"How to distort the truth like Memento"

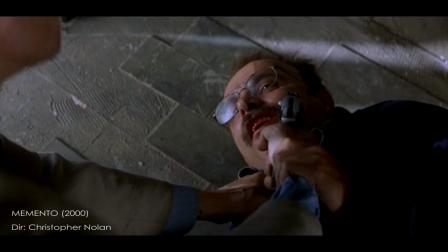(0:16)
By the end of the story, the protagonist Leonard has finally killed the villain, Teddy,
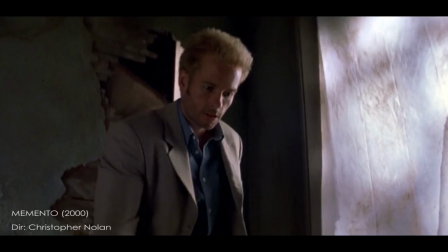(0:21)
aka John G. In our protagonist's eyes, the antagonist of the story is now defeated.
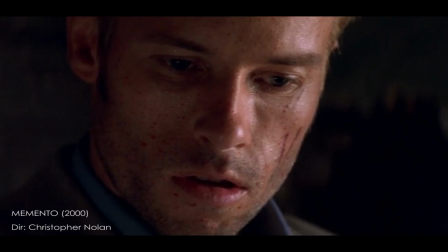(0:27)
This is how the story ends. However, it is also how the film starts.
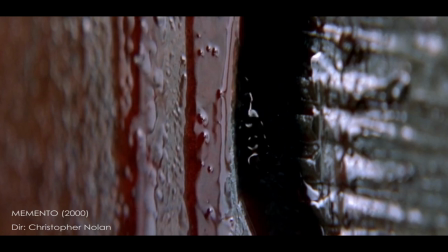(0:31)
The first time you watch Memento, you might ask yourself, how does the story arrive to this conclusion?
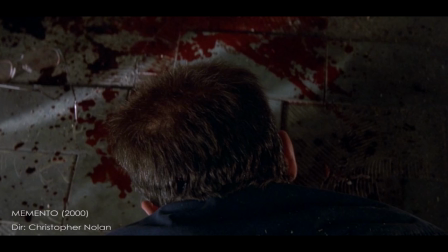(0:36)
However, on your second viewing, or your third, your fourth, or probably your last, you ask yourself a new question.
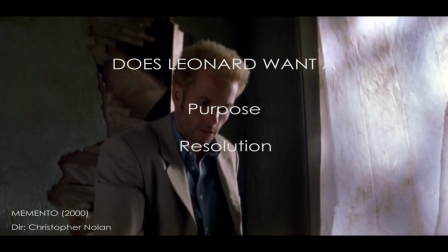(0:44)
What does Leonard want? A purpose to live or a resolution for the conflict?
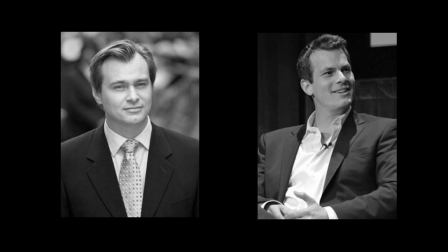(0:49)
Memento is a 2002 neo-noir psychological thriller written and directed by Christopher Nolan based on the short story Memento Mori,
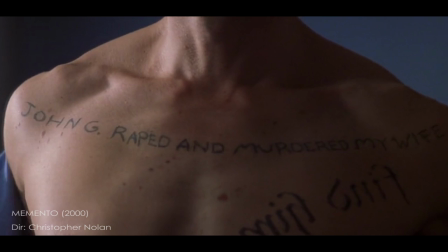(0:58)
written by his brother Jonathan Nolan. The film is about a man, Leonard, who is on a path of vengeance as he seeks the man responsible for his wife's murder,
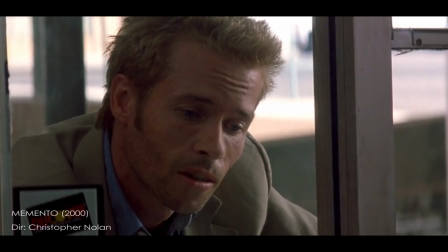(1:06)
John G. However, Leonard cannot make new memories or long-term memories.
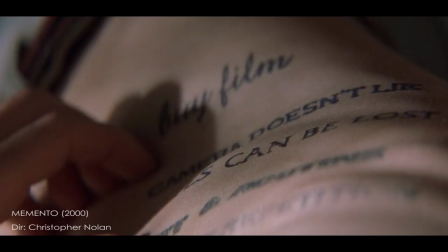(1:11)
Thus, he conditions himself to create a system of photographs with identities and locations with tattoos all over his body,
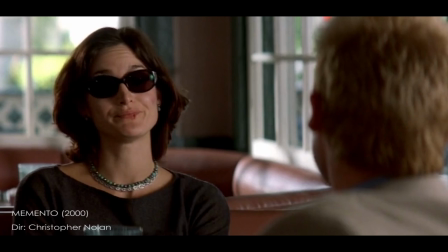(1:18)
which will eventually lead him to the killer. Also, with the help of an undercover police officer, Teddy, and a bartender named Natalie.
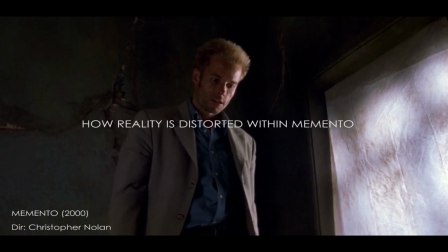(1:26)
Before we cover this question, First, we need to look at how reality is distorted within Memento.
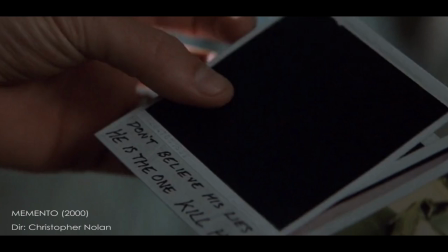(1:32)
Leonard's goal in the film is to find the killer, but without a purpose to live his life in his condition.
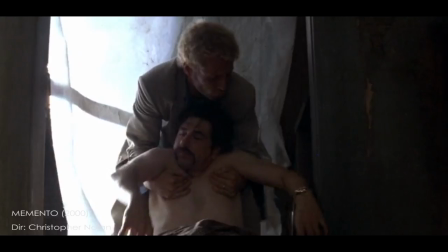(1:40)
He is constantly distorting his own reality to continue an endless quest.
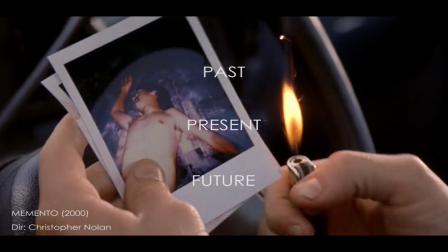(1:46)
Leonard manipulates himself to find a purpose to exist by distorting his own past, present, and future.
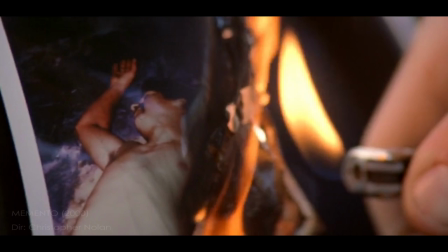(1:53)
This is created through its structure, its characters, and further explored in its themes.
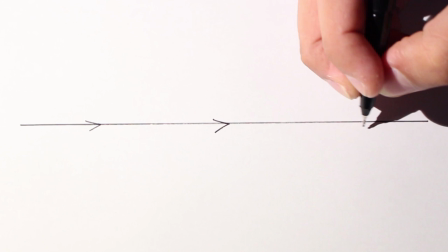(1:58)
First, let's look at the structure. This is a typical film that plays forward in time.
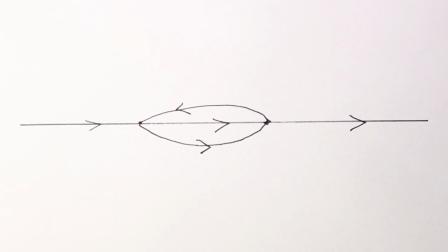(2:03)
Sometimes it might have flashbacks, sometimes it doesn't. In a common film, time is always moving forward.
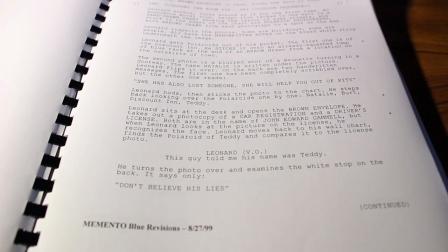(2:09)
This is memento. Within the screenplay,
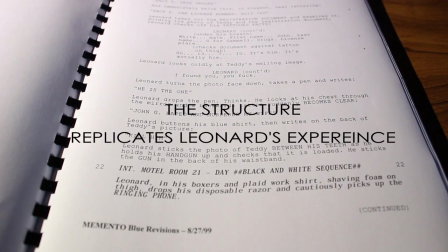(2:12)
Nolan wanted the structure of the film to replicate Leonard's experience of living in the moment and not remembering what has happened beforehand.
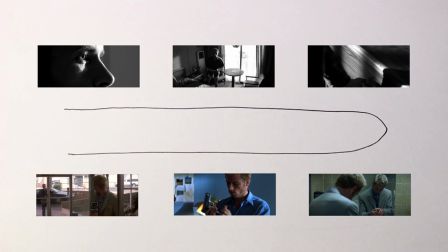(2:20)
The first scenes of the film set up the pacing of the narrative itself. Nolan has said in an interview that this visual structure is the best representation of the story,
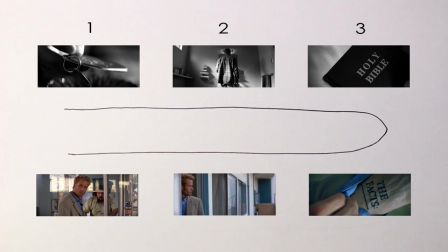(2:29)
with the black and white scenes moving forward in time with 1, 2, and 3, and the colored scenes playing reversed with V,
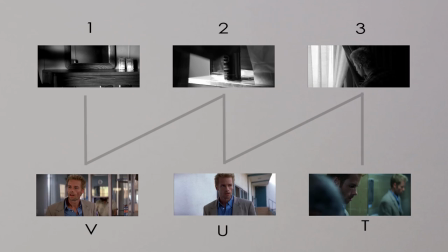(2:36)
U, and T. Each scene from one timeline then alternates with the other timeline.
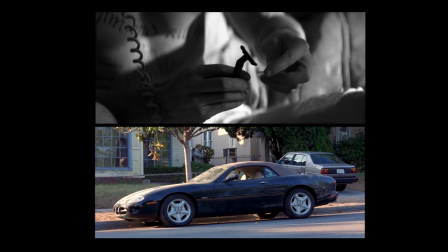(2:42)
This is the structure of the film, as it ends with both timelines colliding in the film's midsection at B22.
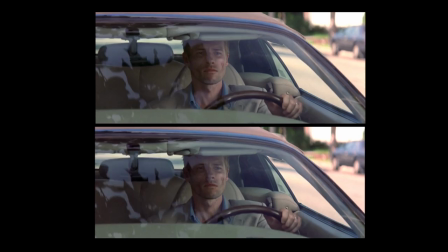(2:48)
Working with the editor, Dottie Dorn, each colored scene in Memento gives a brief overlap of visual and
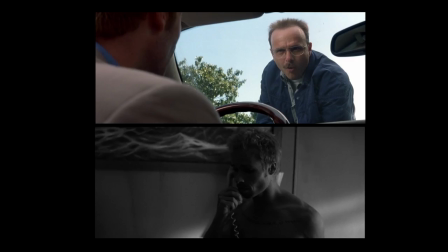(2:56)
audio cues to allow the audience catch up on where they are in the story,
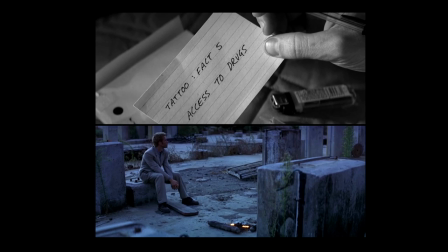(3:01)
whether it is familiar props, dialogue, or imagery. As repetition is used by Leonard to remember his routines,
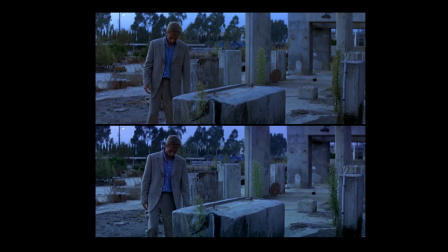(3:09)
the film mirrors this use of repetition of story elements to make the audience aware of what's
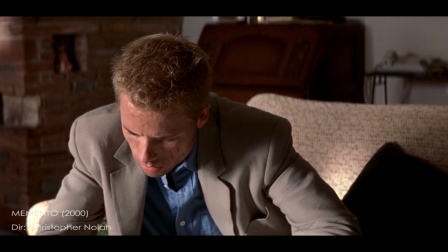(3:14)
going on. and repetition of events and encounters allow for exposition as well.
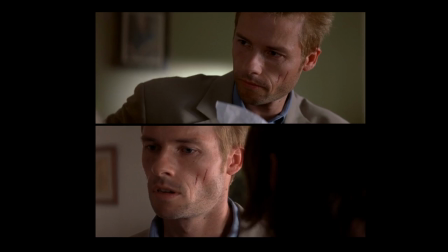(3:19)
With this structure, it is easy to mislead audiences and distort the reality within the film.
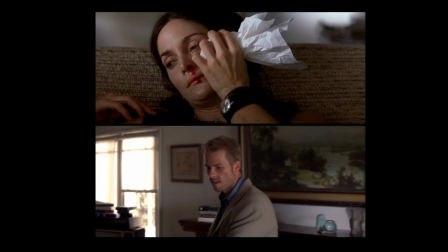(3:25)
We meet characters that are friendly at first and reveal that they are manipulative.
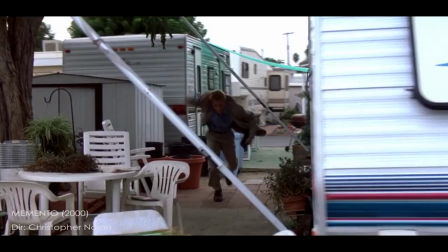(3:29)
We enter situations where neither the protagonist nor the audience knows what's going on.
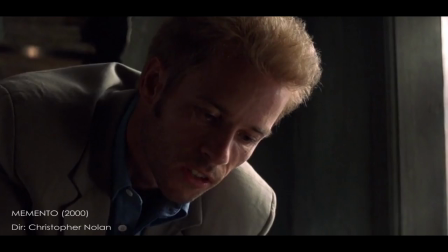(3:34)
The reality the audience is presented within the first few scenes is the reality they accept.
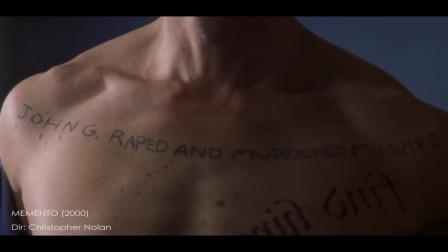(3:40)
We have a reliable protagonist with a goal We want him to reach a woman who wants to
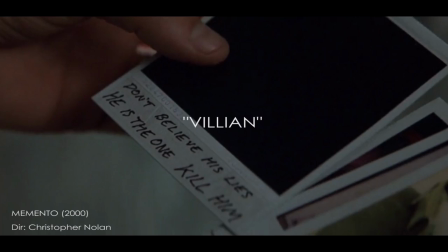(3:45)
help him out of pity and we have our villain in sight With the way the film is structured.
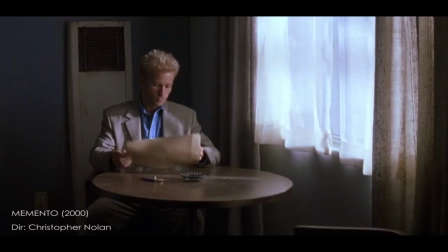(3:50)
We assume this is all true We are not given any information beforehand on
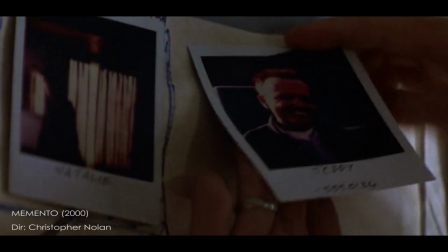(3:55)
to where the facts came from or in what context Not only is
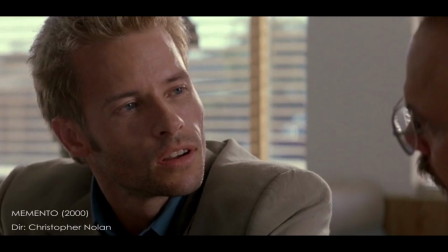(4:00)
Leonard's experience of short-term memory recreated and explored But also his attitude
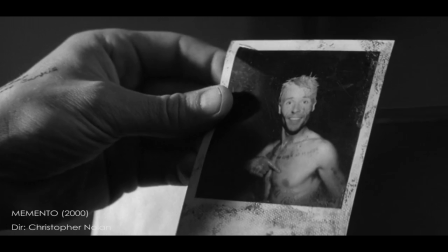(4:05)
towards memories and facts throughout the film the audience is given hints about what Leonard
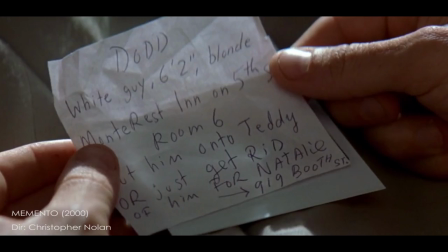(4:10)
has done and and how he has gotten to where he is. With every bit of information released within the narrative,
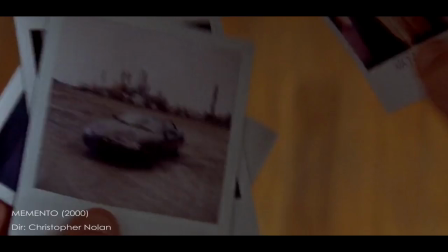(4:18)
Leonard becomes an untrustworthy protagonist who is blinded by facts that he truly believes are reliable.
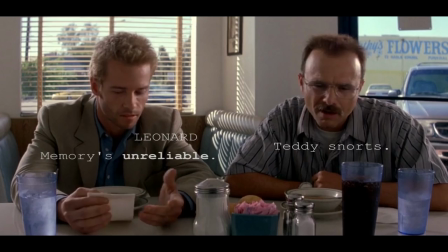(4:25) Lenny, you can't trust a man's life to your little notes and pictures. Why not? Because your notes could be unreliable.
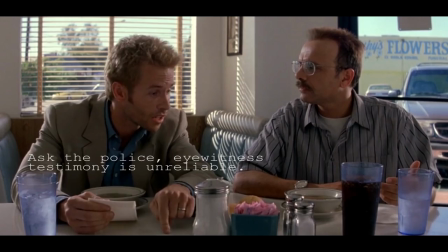(4:31) Memory's unreliable. Ah, please. No, no, no, no, really. Memory's not perfect. It's not even that good. Ask the police. Eyewitness testimony is unreliable.
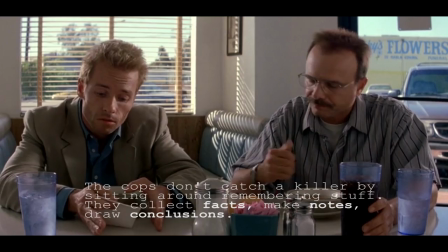(4:38) The cops don't catch a killer by sitting around remembering stuff. Right, I don't know. They make notes and they draw conclusions.
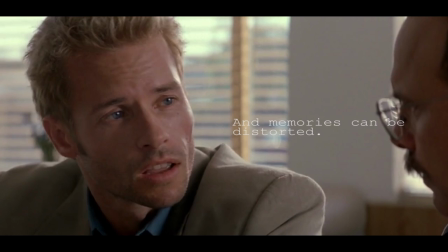(4:44) Facts, not memories. That's how you investigate. Look, memory can change the shape of a room, it can change the color of a car, and memories can be distorted.
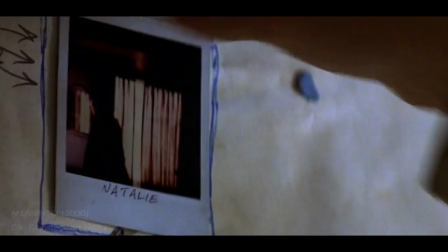(4:53) They're just an interpretation, they're not a record. And they're irrelevant if you have the facts.
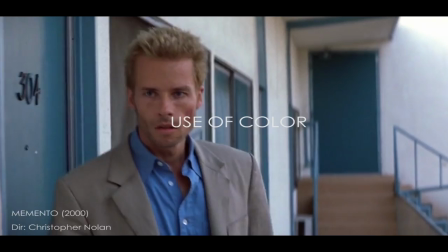(4:57)
Apart from acting as a detective, he also can be a representation of law and order.
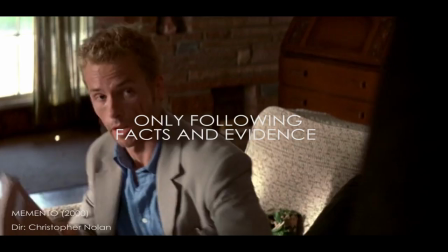(5:03)
His blue shirt, a common color used by police figures, his determination to seek justice, and only following facts and evidence.
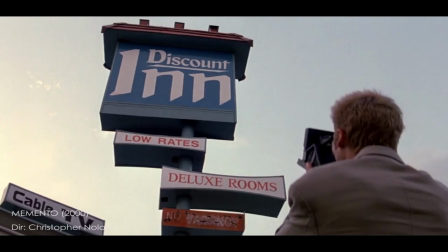(5:11)
The current actions of Leonard are driven by information and facts that he keeps and that he constantly relies on. The camera used by Leonard is a Polaroid camera.
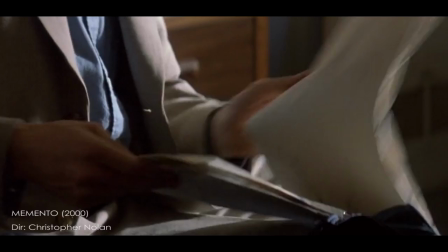(5:21)
He uses it as a storage of memories and as a system to keep track on identities and facts.
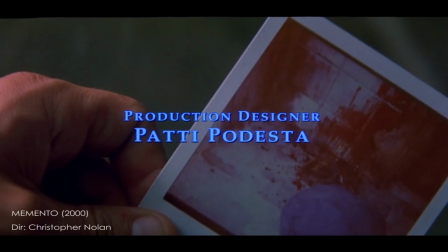(5:28)
Within the opening shot of the film we see Teddy's body on the floor in a Polaroid picture and since the scene is reversing in time the picture fades.
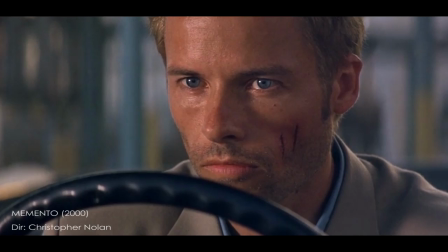(5:37)
Truth and reality fades away just as his memories. Once information is tampered with or manipulated,
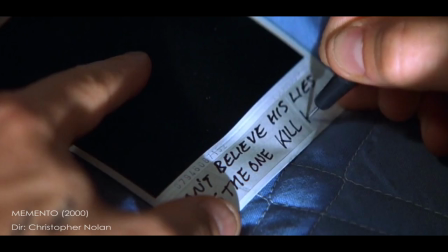(5:44)
Leonard's actions and journey is affected, just as he tricked himself into believing that Teddy is the John G that killed his wife.
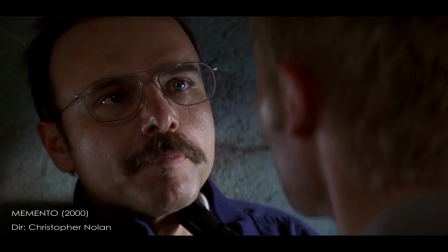(5:52)
Because of his condition, he is often questioned by others where the information comes from, but he doesn't stop to question himself.
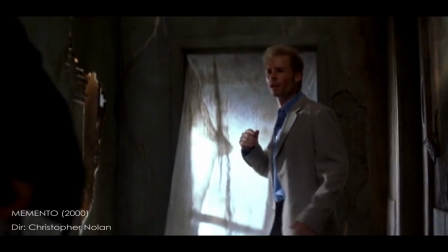(5:59)
Deception is another tool used by the characters to manipulate Leonard's perception of reality.
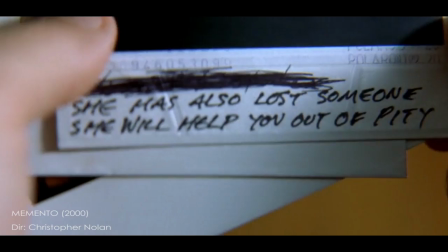(6:04)
Two of the closest identities to Leonard is Teddy and Natalie with facts written on the back of the photos.
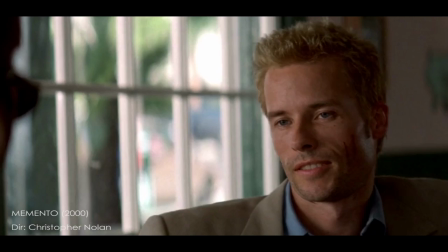(6:11)
The theme of deception is presented as the audience is introduced to Natalie. As we first see her, she is wearing sunglasses.
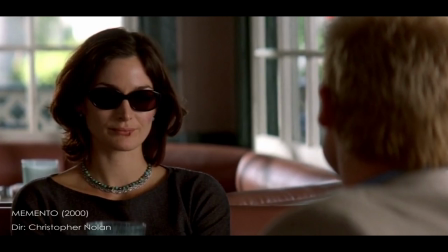(6:18)
Glosses are a common prop within the noir genre to hide one's identity.
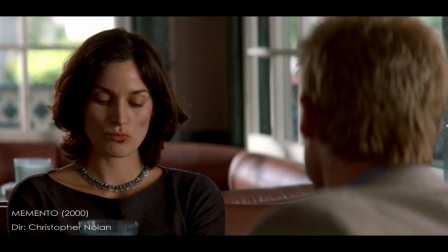(6:24)
She later takes it off with a close-up on the glosses on the table, further emphasizing that the glosses represent deception.
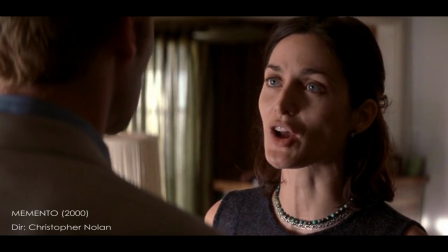(6:31)
It is later revealed in the film that she tricks Leonard into helping her kill Dodd, a local drug dealer.
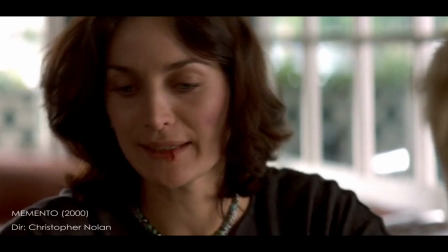(6:37)
Natalie holding the key to Leonard's motel room also signifies her power over Leonard.
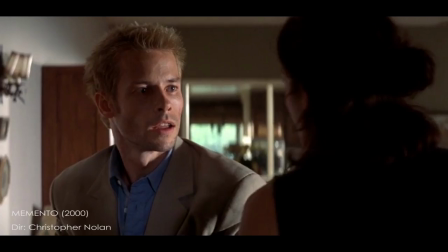(6:42)
In different sections of the scene where Natalie manipulates Leonard,
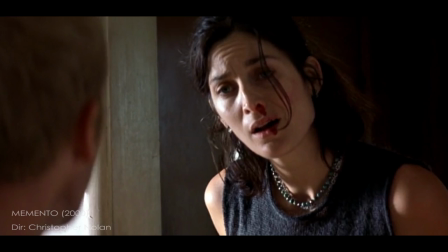(6:46)
we know that Natalie left to see Dodd and was confronted about the money of a drug deal gone wrong and she takes advantage of Leonard once she returns.
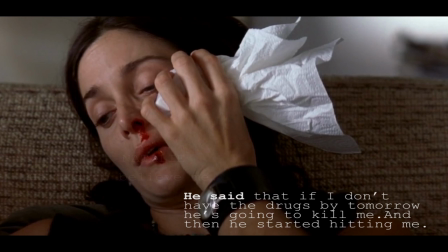(6:55) He didn't believe me. He said if I don't have the drugs by tomorrow he's gonna kill me and then he just he just started hitting me
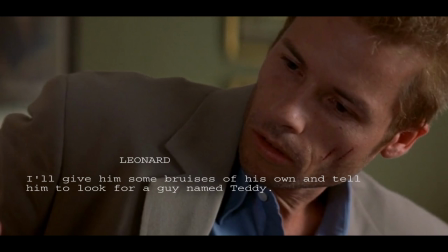(7:04) where is he I'll go see him I'll
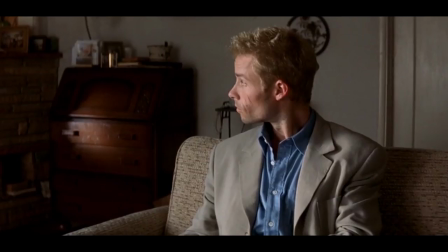(7:10) give him some bruises of his own and tell him to look for a guy called Teddy this is the reality we are presented
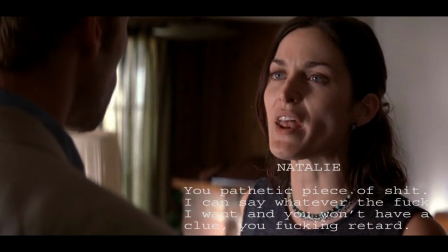(7:15) with however a couple of minutes ago this is what happened pathetic piece of
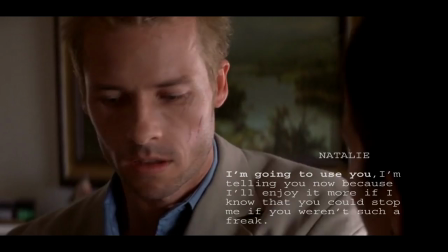(7:20) shit I can say whatever the fuck I want and you won't have a fucking clue you fucking
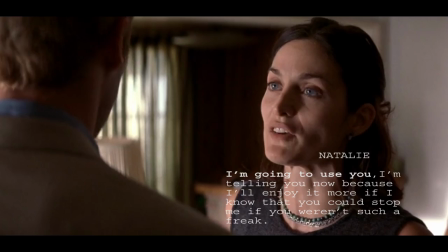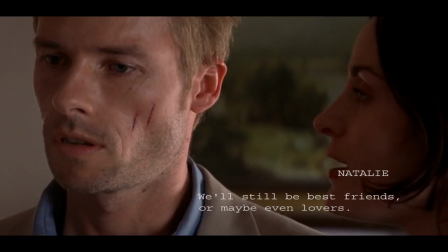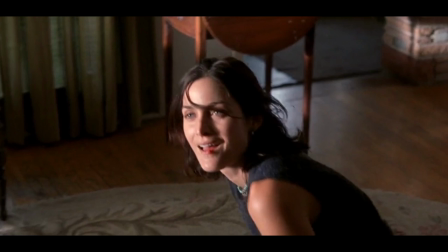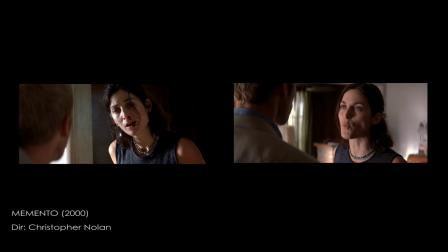(7:45)
Our perception of Natalie changes at this point through the position of these scenes.
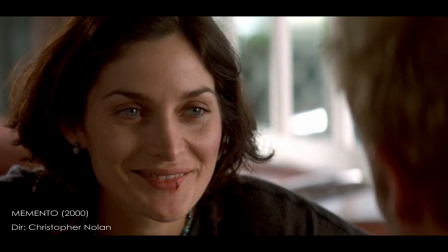(7:50)
Just as Leonard has been manipulated into thinking Natalie as an ally, the audience is also tricked.
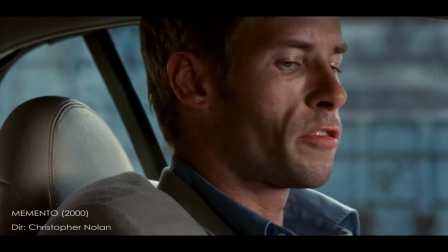(7:55)
Teddy was a police officer assigned to the murder of Leonard's wife one year after the incident,
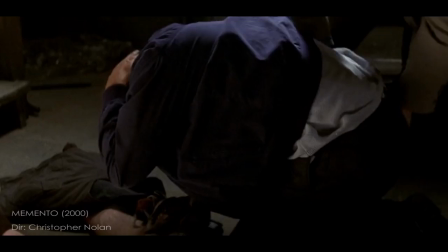(8:01)
he has been using Leonard throughout that year to kill drug dealers with names like John G and steal their money.
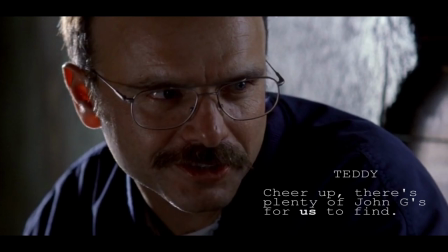(8:07) Cheer up, there's plenty of John G's for us to find.
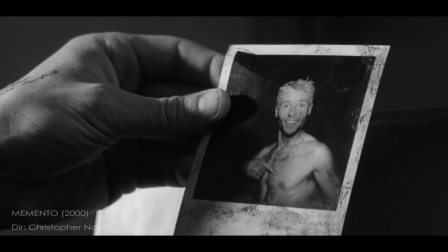(8:12)
Within the black and white scenes, Teddy uses a process of manipulation to get Leonard to kill local drug dealers,
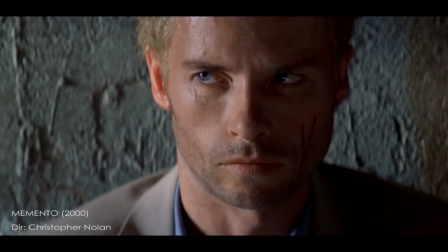(8:19)
while also reminding him of the harsh truth by the end of the objective, a repetitive process he uses to manipulate Leonard. Only in this story,
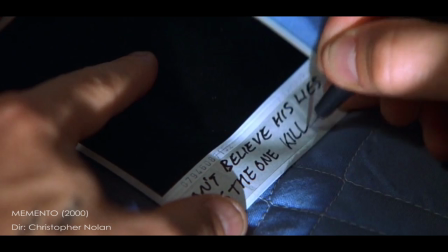(8:27)
Leonard deceives himself with information into thinking Teddy is the real Jean G to stop this cycle of manipulation.